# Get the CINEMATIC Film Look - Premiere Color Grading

Now, color grading is a lot more subjective than color correction is.
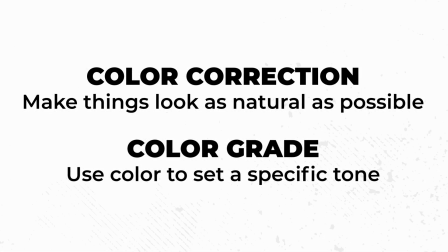With color correction, your goal is pretty much always to just take the original footage and make it look as natural and cohesive as possible. But with color grading, the tone and energy that you're trying to establish is going to change from scene to scene.
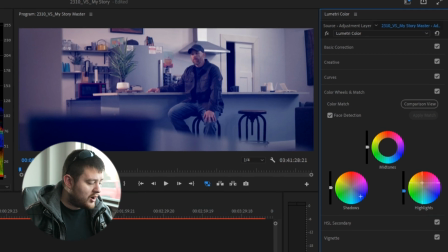So I'm going to use the color grade from my story to walk you through the Lumetri settings I used for the film
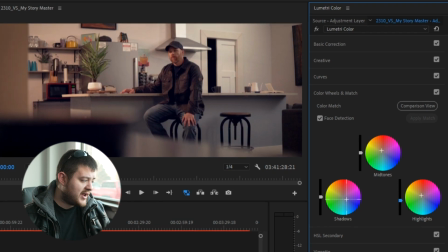with the intention of helping you understand the framework behind color grading your films.
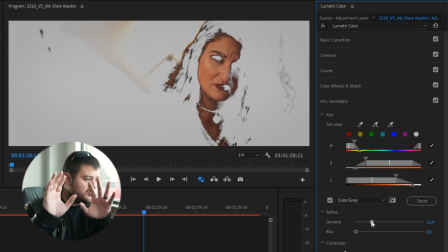We'll look at the tools and how I've used them for this project, and then I'll give you some tips on how you can apply these principles to set the tone you're going for in your projects.
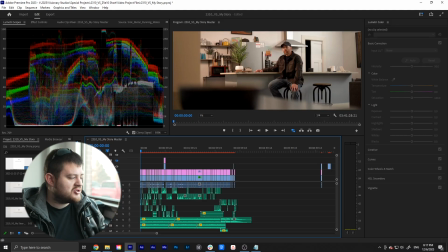Let's get started. Like I said, I was going for a darker and more emotionally dramatic feel to the film. So when looking at the color corrected footage, the first thing I wanted to do was bring the exposure down just a little bit to make the whole image feel slightly darker.
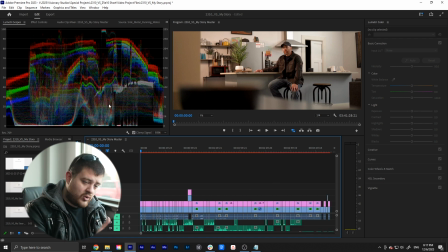When you're color grading, instead of just applying the color settings directly to individual clips like you do with color correction,
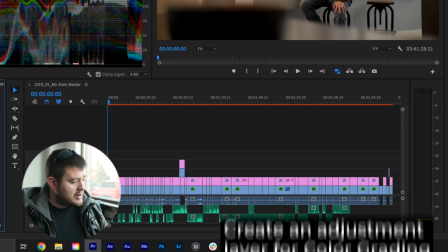you'll create a new adjustment layer and position it above all of your footage. When you make your color adjustments,
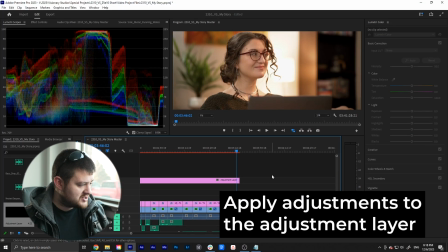you'll want to make sure that you apply those those adjustments to this adjustment layer so that it affects the whole film and not just one clip individually.
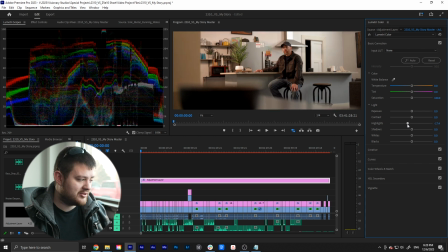To reduce the exposure, I just brought the highlights down to negative 35 to take the edge off the brighter portions of the image.
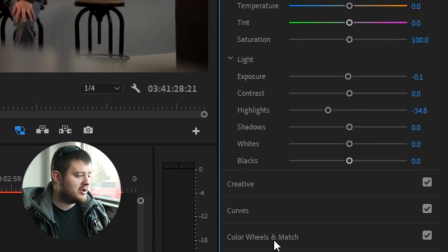Then to actually edit the color, I open the color wheels and match tab in Lumetri.
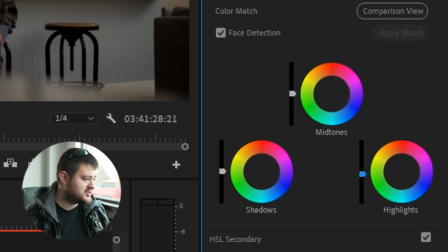You can see three color wheels that come up that adjust the shadows, midtones, and highlights of the image. These wheels allow you to tint different parts of the image to different colors, which allows you to set the tone of the scene like I was talking about a minute ago.
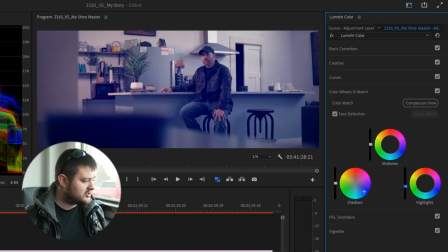So you can see when I bring the shadows over to purple, the darker portions of the image get a purple tint to them. And then when I adjust the highlights, the brighter portions are tinted instead.
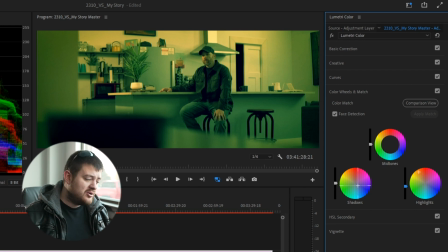So for my story, I tinted the shadows towards blue to make the whole image feel more weighted and dreary. Then I tinted the highlights and midtones towards the orange portion of the color wheel to create some contrast in between the darker and lighter parts of the image.
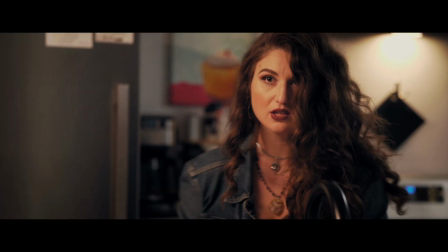That contrastiness really helps the whole film feel more dramatic in general.
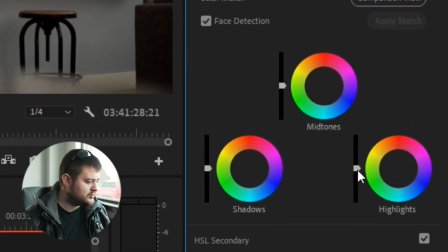I also brought down the highlights just a bit more using the slider next to the highlights wheel, again just to bring the exposure for the whole image down a bit more. Now these color wheels are the main tools that you'll use to color grade your film.
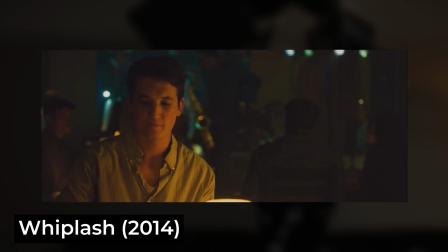If we look at a film like Whiplash that has a really strong grade on a lot of the footage, you can see a lot of the shadows and midtones have been shifted towards the green hues,
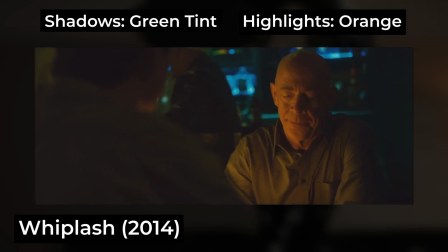and the highlights have been shifted towards the orange.
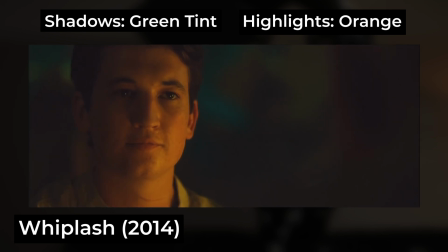This gross color combination really consolidates the turmoil happening in Andrew's life and contributes to the feeling that the world isn't just a perfect and happy place.
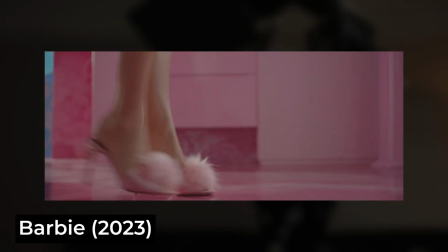In contrast, look at the movie Barbie. Barbie Land is meant to be a utopian society where everyone is happy and excited about life.
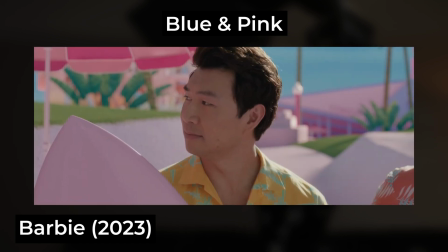So you can see that all the colors are leaning towards blue and pink, giving a high key, energetic feel to the scenes that take place in Barbie Land.
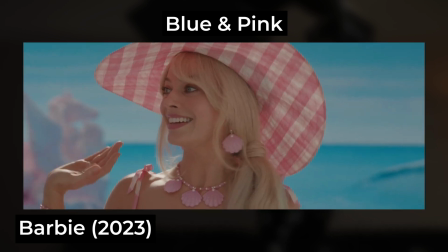Of course, a lot of this is happening in the wardrobe and set design, but the color grade is very much enhancing the look and feel of the film. All of these color grades we just talked about could be achieved by using the color wheels in Lumetri to shift the hues of the image one way or another. Of course, if you shot in a dark room where the lighting was really dramatic, it's going to be hard to get the upbeat, excited look of the Barbie movie, so you'll want to make sure that when you shoot the film, your wardrobe, set design, and lighting all work together with the color grade that you plan to add to the footage so that you can pull off the cinematic look that you see in these types of Hollywood movies. Now for my story, the last thing I'm going to do is come in and select the skin tones in the film and give them a little boost in brightness and saturation just to help them pop a little bit in the film. Again, the goal here is to create more contrast in between the shadows and the skin tones in order to set that more dramatic tone in the film.
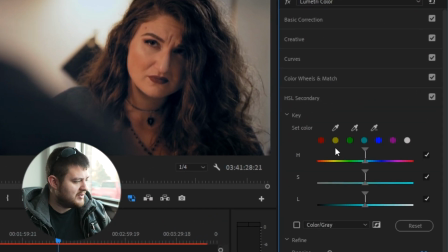So the way I'm going to accomplish this is to come down to the HSL secondary tab, and this is going to let me select a color to edit independently from the rest of the image.
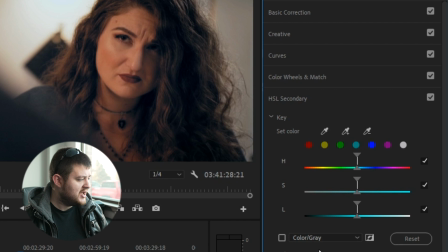I'm going to use the color picker to select her skin tones, then I'm going to select this checkbox next to the color gray.
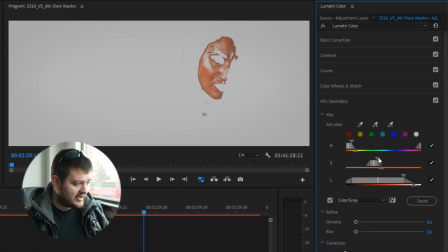So now I can see exactly what I've selected, the orange portions of the image. Everything that you see that's gray is not selected, so I won't be adjusting any of the rest of the image other than the skin tones.
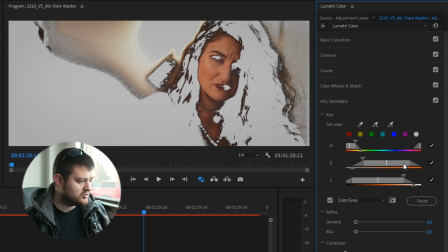Then I'll use the hue, saturation, and luminosity selection tools to really hone in the selection on just her skin tones. You can see that I'm also selecting some of the background that's the same color as her skin, but that's not really a problem.